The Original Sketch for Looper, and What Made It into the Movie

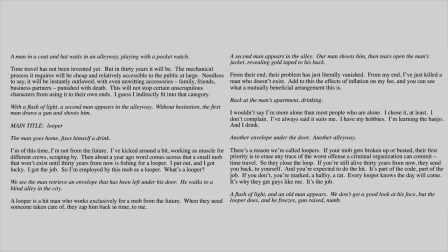(12:31)
But I think what is here can be inferred out of the film through non-verbal cues.
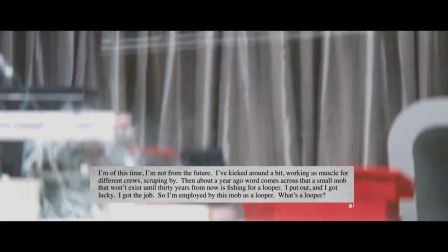(12:35)
We don't see how Joe first got his job as a looper, but the scene outlining old Joe's timeline feels like it functionally serves the same purpose.
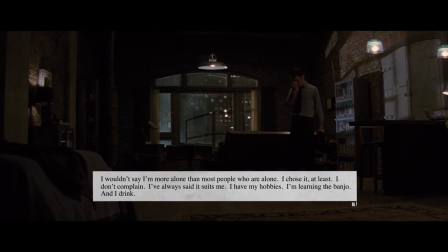(12:42)
Joe's loneliness, and his coping with that loneliness, comes across in Joseph Gordon-Levitt's performance.
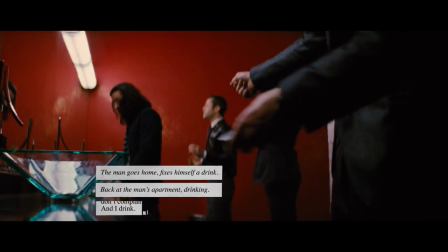(12:48)
Then you have some interesting minor adjustments with swapping his drinking to recreational eye drug drugs,
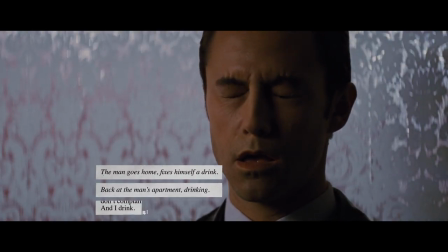(12:53)
which is really just an extension of Rian Johnson's approach to making a realistic future by taking
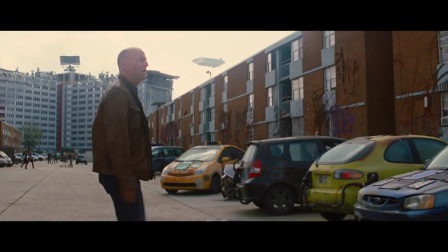(12:58)
elements of the present and past and culturing them into a familiar yet foreign variant.
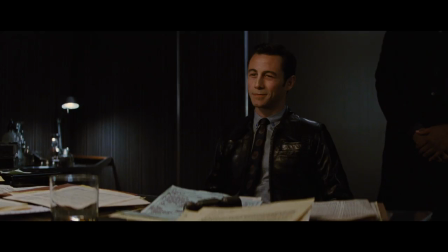(13:04) The movies that you're dressing like are just copying other movies. Those goddamn 20th century affectations.
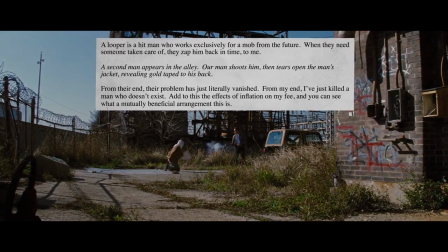(13:11)
The part of the speech where Joe describes the meaning of the term looper was large and part the same.
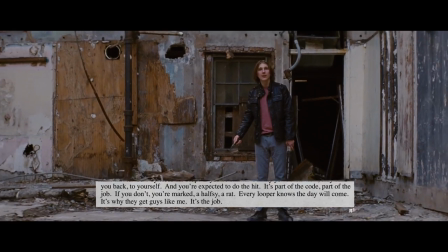(13:16)
The major difference there being the final version withheld the consequences of not closing your loop until about 10 minutes after the speech,
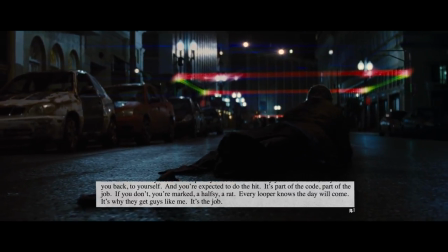(13:23)
when Paul Dano's character suffers those consequences firsthand, effectively setting the stakes for the entire film.
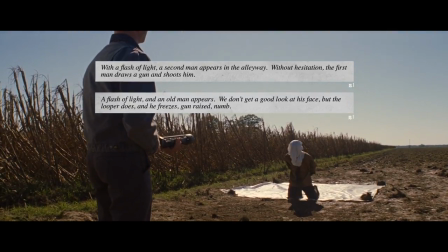(13:30)
The visual representation of time travel slightly altered, from appearing in a flash of light to a more bold binary switch in contrast to the mainstream
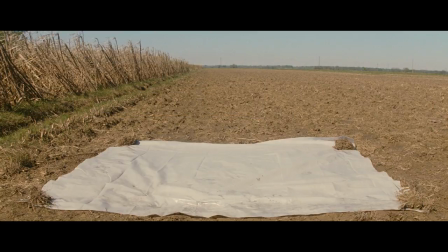(13:39)
convention of masking the effect with additional elements that are used to blend the effect and the footage together.
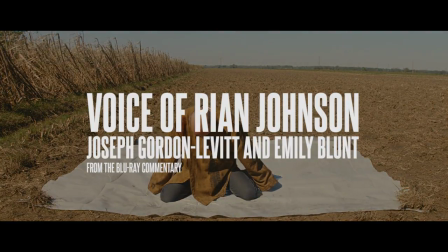(13:45)
I remember that was actually something really difficult to communicate. I wanted it to be absolutely nothing when they showed up, because once effects guys look at that, that the instinct is to do something like a, you know, time warp effect or to do like a Stargate effect.
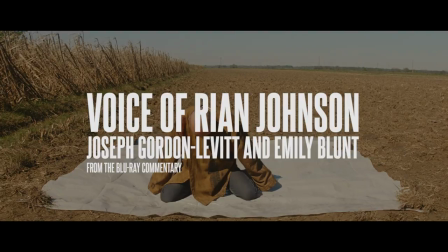(14:01)
And I figured the one thing I hadn't seen that I thought would be more cool is just completely unadorned. They're not there one moment, they're there the next. Are you sure you don't want a little space ripple?
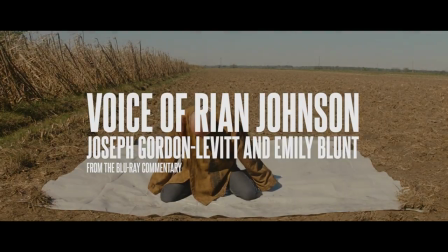(14:11)
A little puff of smoke? Yeah. We can do smoke.
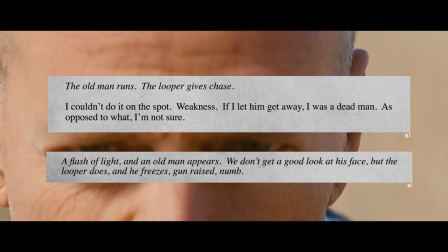(14:15)
The hesitation in killing old Joe is still intact as the entire driving force of the plot for both the short film and the feature.
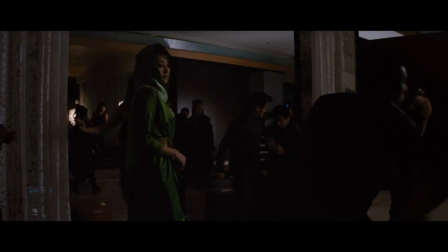(14:22)
Old Joe's wife is introduced a third of the way through the sketch, immediately after Old Joe's arrival in the narrative present, which I thought was much earlier than were introduced to her in the film,
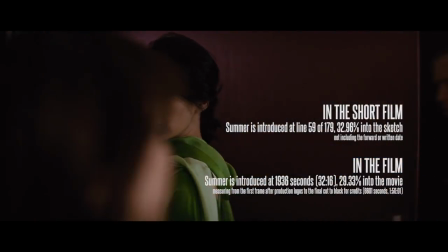(14:31)
but she actually shows up even earlier at 29% of the way through the film, again fairly soon after Old Joe's arrival in the present.
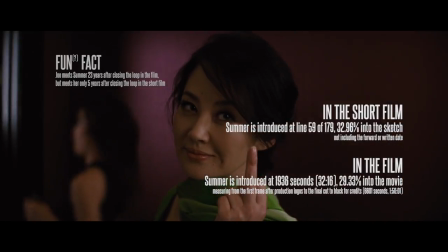(14:38)
So the timing is fairly comparable, but the way she's introduced really underscores a fundamental difference in how the two Joes are portrayed.
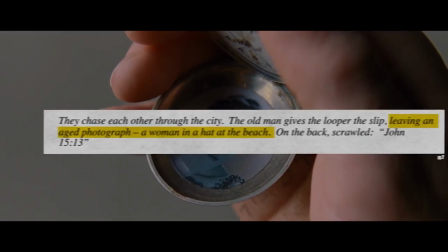(14:45)
In the short film, we first see her in a photograph that young Joe looks at, which distances you from Old Joe. This distancing leads to him not actually being very well developed in the short film, and his character ends up existing solely as an extension of Young Joe.
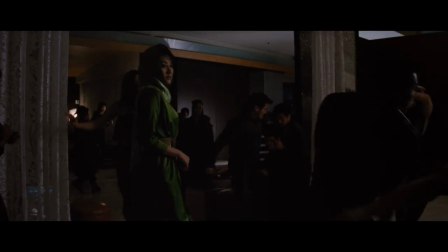(15:00)
In the film, though, we first see Summer in the montage documenting Old Joe's life, so we're seeing her through his perspective.
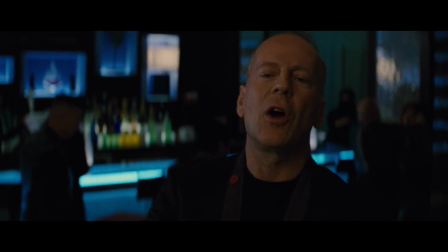(15:08)
Sharing an experience with the character is a powerful tool that gets us to relate and empathize with Old Joe.
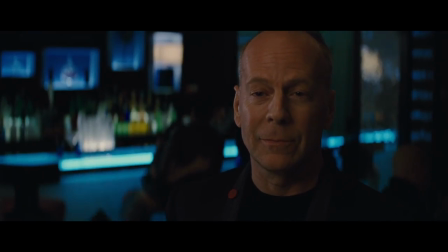(15:13)
It helps establish the mirrored relationships of Summer with Old Joe and Sarah with Young Joe.
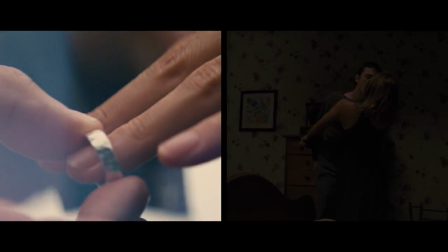(15:18)
We need something to make him human so that we understand his motivation as an antagonist, and so he can exist as a character unto himself.
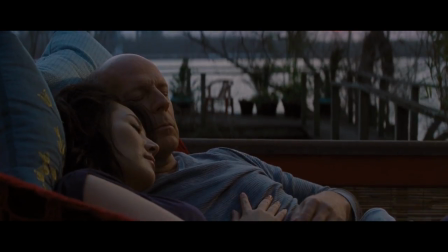(15:26)
And there's no better way to do that than showing that he deeply cares about someone and binding that feeling to him. You could say they put the care into his character.
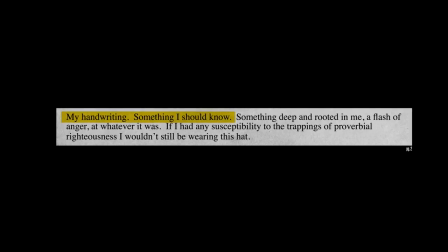(15:36)
Now this probably isn't intentional, but the lines, My handwriting, something I should know, is brought up in the film, conceptually at least.
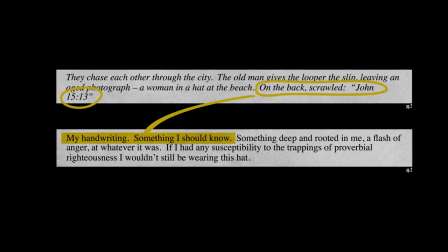(15:43)
In the short film, it's Old Joe's writings describing something that should happen in Young Joe's future,
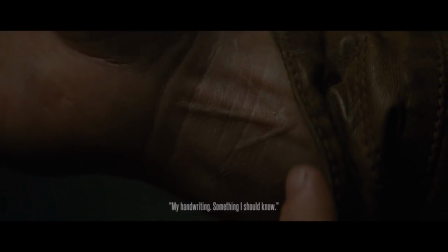(15:49)
but in the film it's reminiscent to when Young Joe schedules the meeting in the diner by carving his arm.
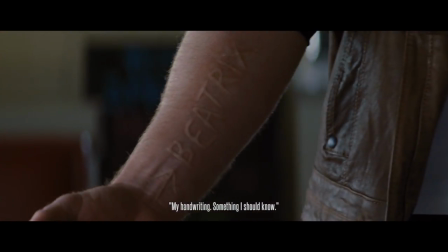(15:54)
Maybe a bit of a stretch, but I feel like it's indicative of the residue that these broad ideas kind of stick around and end up in the final product. This is actually the beginning of an interesting split from the film.
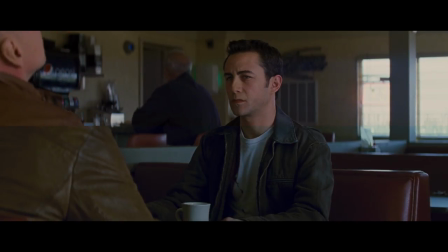(16:06)
Looper treats the rules of time travel like a messy impressionistic painting, and never really gets buried too deep in the structure and logic of the mechanic.
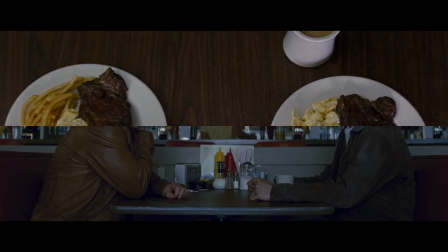(16:14)
But one of the more striking ways that they depict a connection between the Joes is the hemorrhaging of deformed memories the more the course of events alter in time.
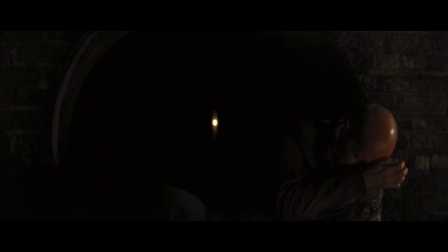(16:22)
This is an integral storytelling device in the film, but basically has no presence in the short film.
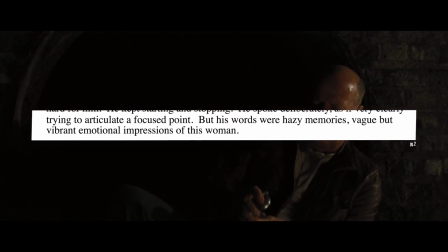(16:27)
Although this line seems to echo the way that Rian Johnson would come to describe the way he envisioned that particular device working.